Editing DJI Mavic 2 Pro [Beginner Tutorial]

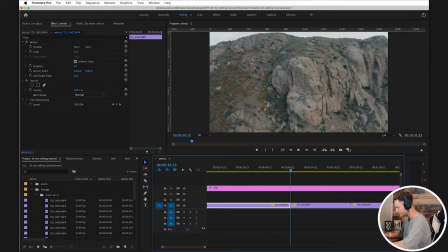4:15 C to cut, V to select again, and let's find the end of it about right there. And that is the section that I like, this piece right here. So now you can go in, delete those other pieces, right?
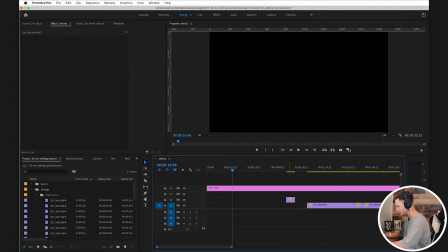4:30 Let's do it on this first clip too. We can just delete that. I'm not going to use it. And let's go on to our second clip. Let's see here.
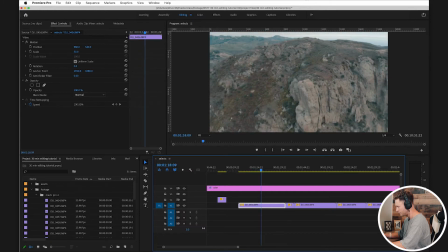4:37 Here we go. We're circling left, panning up. That's a cool section.
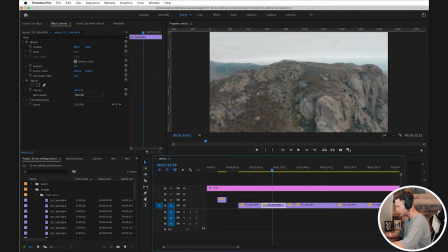4:43 C, V, and C again. Bring that up.
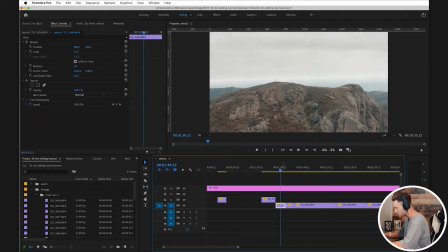4:49 And this is the end of the clip, which we don't need. So here we go. We're now on clip 3.
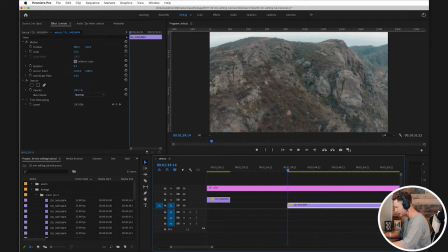4:56 Up. Nothing good in there. That's okay. I think there's some good stuff right here.
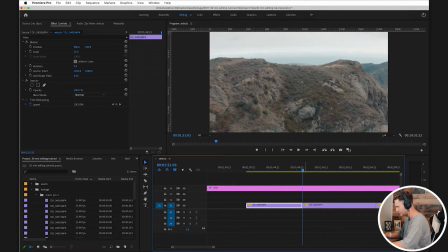5:03 Yeah, I remember this. Pan it forward. I'm going to start it right here. Push it up just like that.
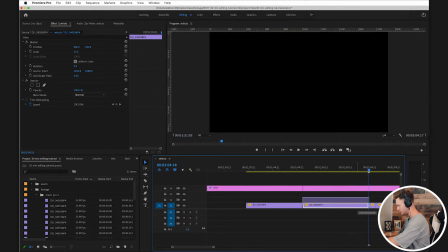5:10 That's a great shot. Cool. Take both sides that we don't need there. Next clip.
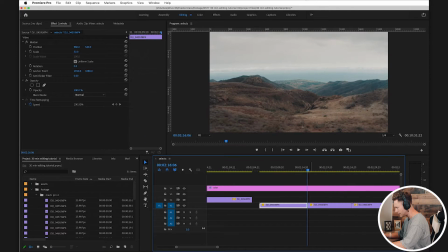5:17 Oh, we did it again, and I think I actually lowered my f-stop to make it a darker image.
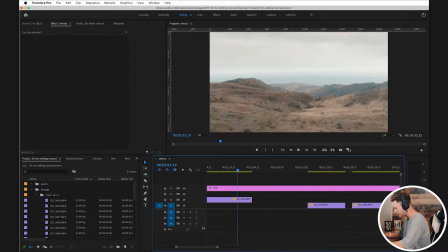5:25 I think it was a little overexposed here. Yeah, we can actually tell, look, you look at this versus this.
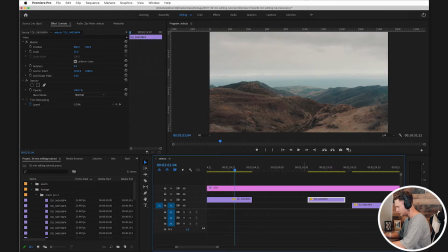5:30 But I'm gonna keep both of them for now. It's not a big deal at all. Let's move on to our next clip here.
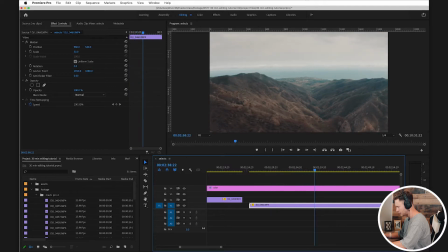5:36 Oh, that's a very cool shot. Just like that. Panning to the right, kind of exposing everything on the left there.
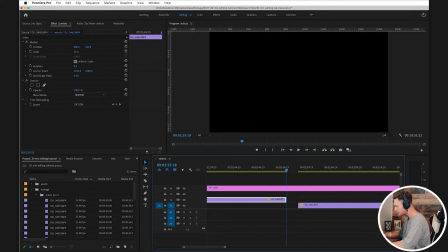5:47 Boom. Let's see our next shot here.
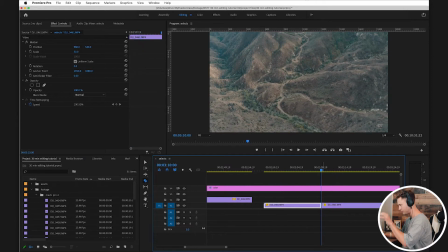5:53 A little top down, so I'm just pushing forward, panning down at the same time. It's a really fun movement.
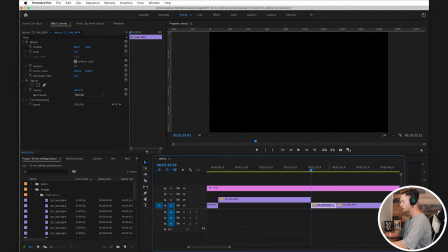6:00 I know during the shoot I was talking about this being really good when you want to show textures when there's a lot going on.
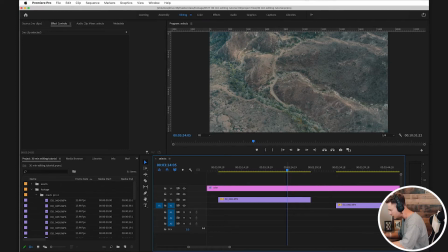6:08 When you're doing a top-down shot and there's a lot of different depths and topographical textures, it looks very cool doing a top-down shot.
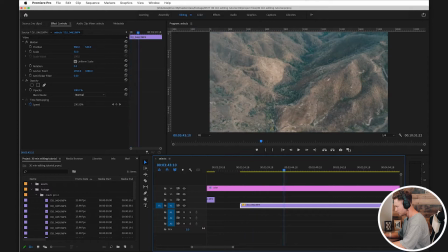6:17 All right, let's see next here. This is probably one of my favorite shots that I use. You can tell with the lighting here. I was making it a priority during this shoot to really focus on lighting because the sun was kind of moving in and out of the clouds.
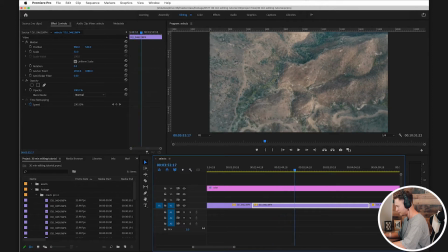6:34 So when you're doing shoots out in nature, you can take advantage of this because the lighting can be pretty unpredictable.
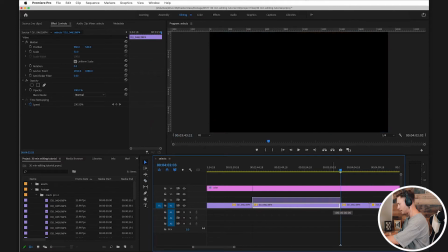6:40 So just wherever you see good spots of light hitting,
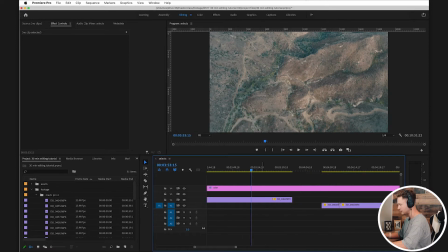6:44 especially when it's with mountains and ridge lines and things like this, it makes some really, really cool shadows on the environment.
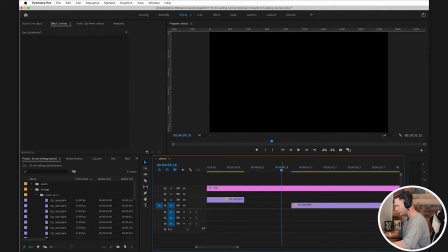6:52 So just be very wary of lighting at all times and just keep an eye on it because
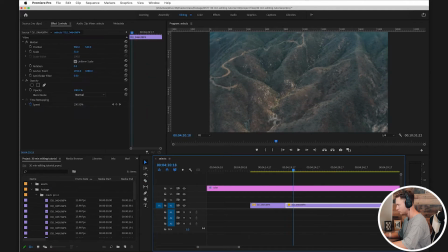7:01 it's unpredictable and it can give you some really, really cool shots that you didn't plan on getting.
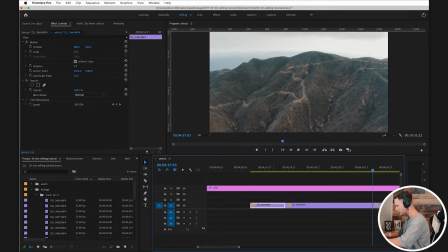7:07 Here we go, this next shot. Sorry, I've been kind of skipping over these selects I'm pulling, but it's a pretty
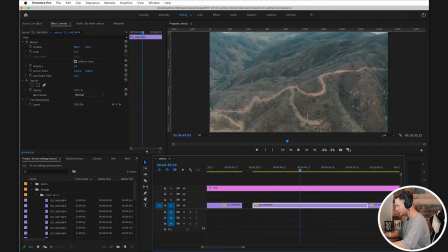7:15 straightforward and mindless process once you get the hang of pulling your selects. And as I mentioned before, we're doing an editing session like this once every week, and just like the in the field videos, we want them to feel very raw,
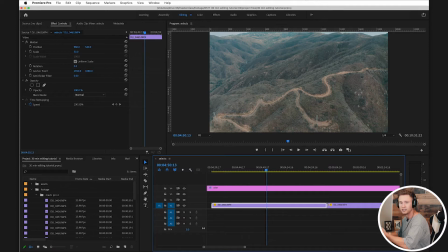7:30 very uncut, just to show you every single second of the process that we're doing when we're shooting out in the field and when we're shooting or when we're editing our footage. So I want it to be very natural for you guys to be able to watch and take
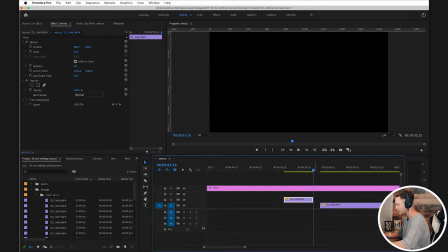7:47 notes and go back and forth and have them be longer videos so nothing gets skipped over.
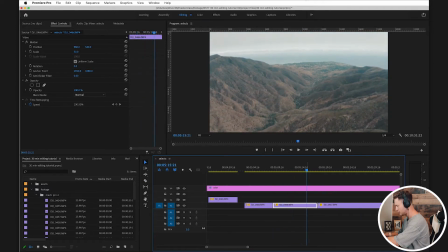7:55 Here we go, we'll pull this one right here, delete that section, let's drag that up. Let's see right here, this could be cool. This was a really, really fun location to shoot at.
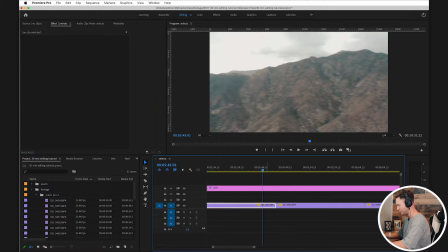8:09 As you can tell, it's literally just like a visual gold mine of just different things to shoot, all these really, really cool rock formations.